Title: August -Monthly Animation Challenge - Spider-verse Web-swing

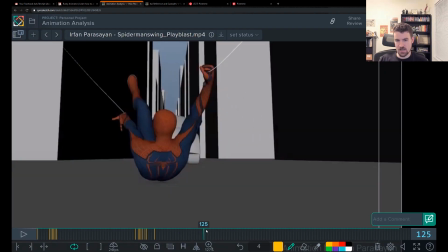[30:19]
Here in this section, my main thing is
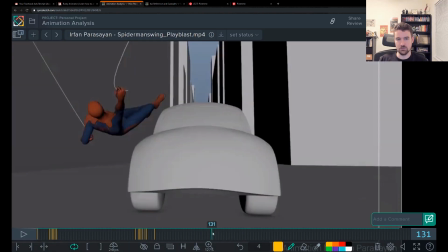[30:24]
direction with the body that matches his path.
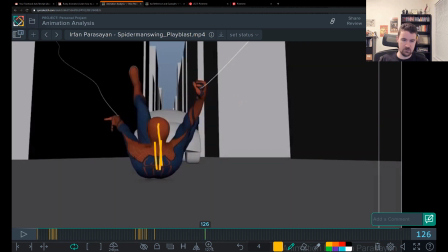[30:29]
So he's kind of flat on here, which is fine. And then he's going to pull himself this way. And he's going to pull himself up and into a high point, which is all the way here, right?
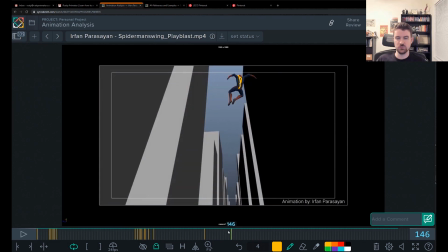[30:46]
So this is where you want to go.
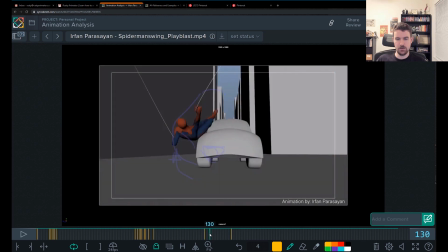[30:48]
And my whole thing is changing it so that when he pulls here,
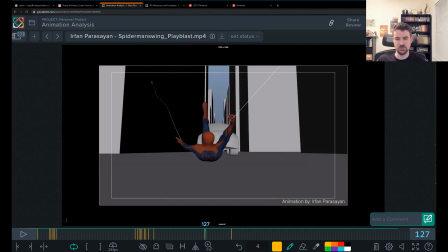[30:55]
I'm expecting the body to lead more, there to be some lead and follow.
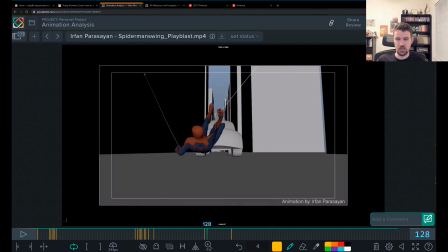[30:59]
The whole body just kind of goes together. So I'm expecting like the hips to be going out first, and then the
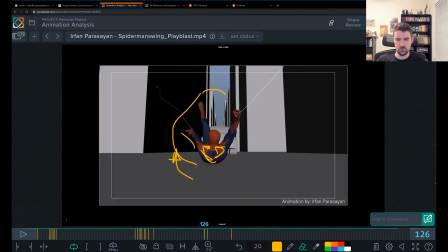[31:10]
spine to be dragging behind. So let's see, you're in more of this curled position, right, with the head there.
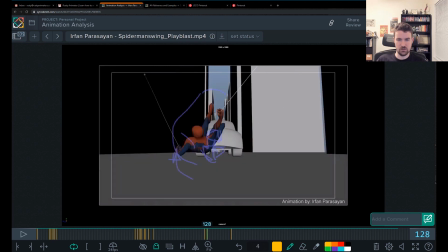[31:17]
So I'm expecting something like the hips being out and you're dragging the head behind with the spine a bit, because I don't feel any drag right now.
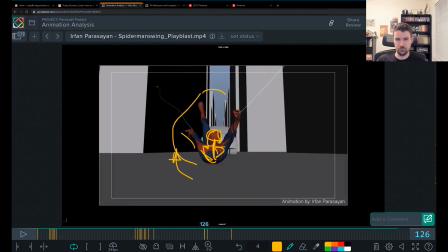[31:28]
I don't feel the force in the body that's being basically exacted upon it when he yanks this piece of web.
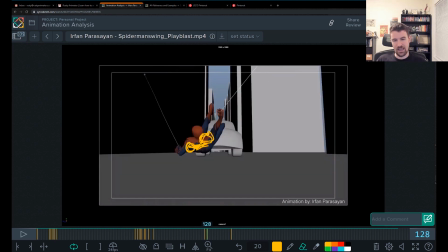[31:38]
So I would do that, and I would also angle the body so that he starts to really, the whole body starts to face this direction, right? So it's probably something like what I drew.
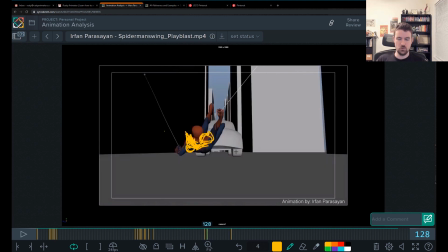[31:53]
Maybe it's a little bit more turned away from us, like more straight. And then through here, I'd expect the same thing. So as he's coming across, I'd expect him to start to go up and to really angle.
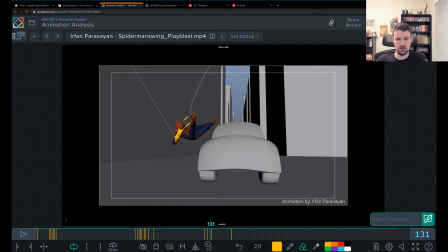[32:17]
Maybe he's not there yet, not at this frame. Let me back that up.
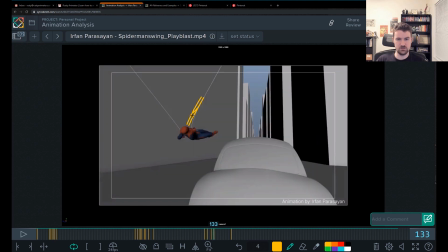[32:22]
And then he starts to really go vertical through here.
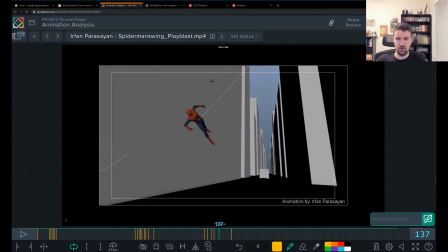[32:28]
And then really higher.
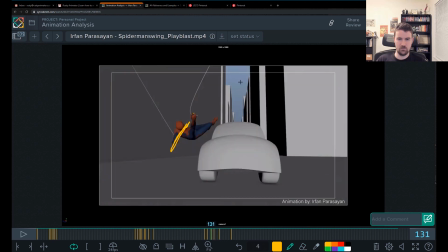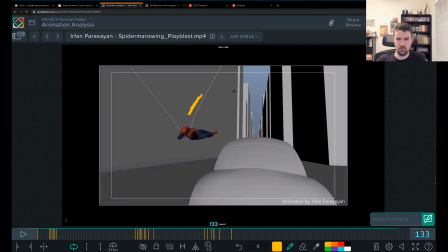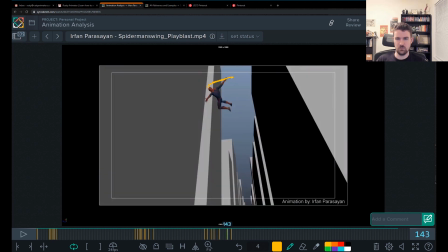[32:41]
And he can start to flatten out and swing into this position here.
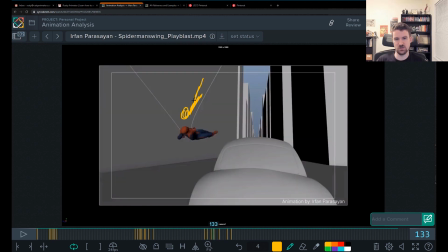[32:47]
So it's like his head is back the whole time, and he's really slingshotting himself into a stretch with those legs kicked out.
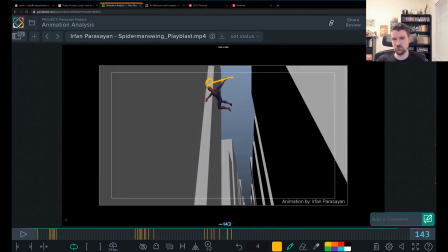[32:54]
Gravity starts to take hold, and he starts to rotate and drop into place here. I'm drawing that way bigger than it should be for how far away he is.
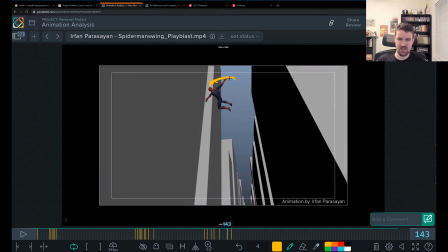[33:08]
But that's the general idea. That's the path of action. I want to see that body kind of following those rough lines through there.
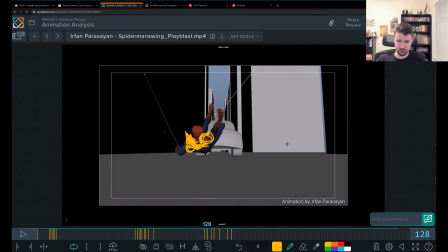[33:15]
And that changes the whole feeling of this to feel, you know, full of force.
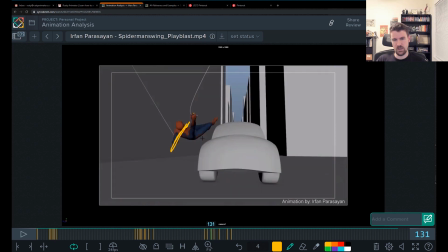[33:23]
Also pose-wise, as you're doing this kind of vertical thing, you could
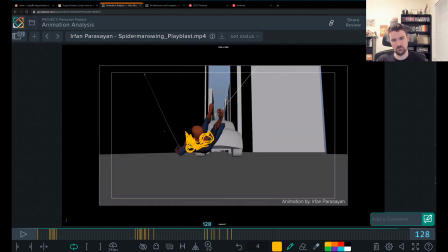[33:32]
still have him sideways, and it would be great to take him from, you know, this curled in arm is cool. Have that curled in arm even closer, maybe. And this one's just using green is a better idea.
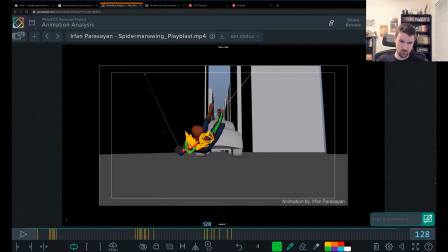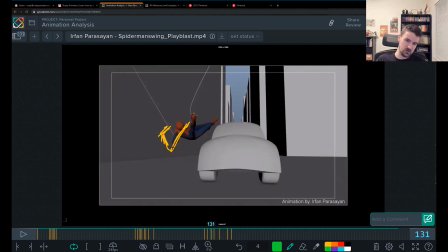[33:55]
You have this one stretched out, so you have somewhere for it to go here, and then here you're pulling that arm back in instead. Having that body more vertical than what I'm drawing here would work.
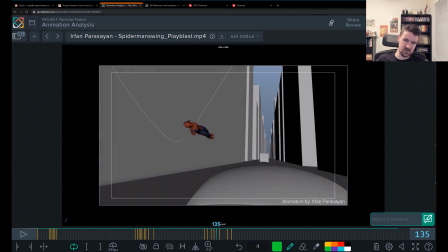[34:12]
And then, because right now, like, just his body's like sideways, but he's going up and down. So this would be better for him to actually go screen right than going up.
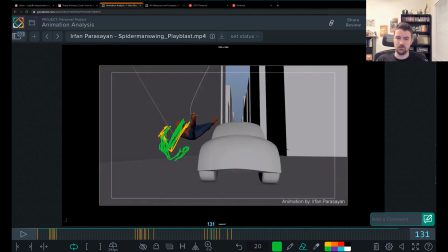[34:23]
So that's why we gotta angle that body differently, and that would be huge for making that feel better.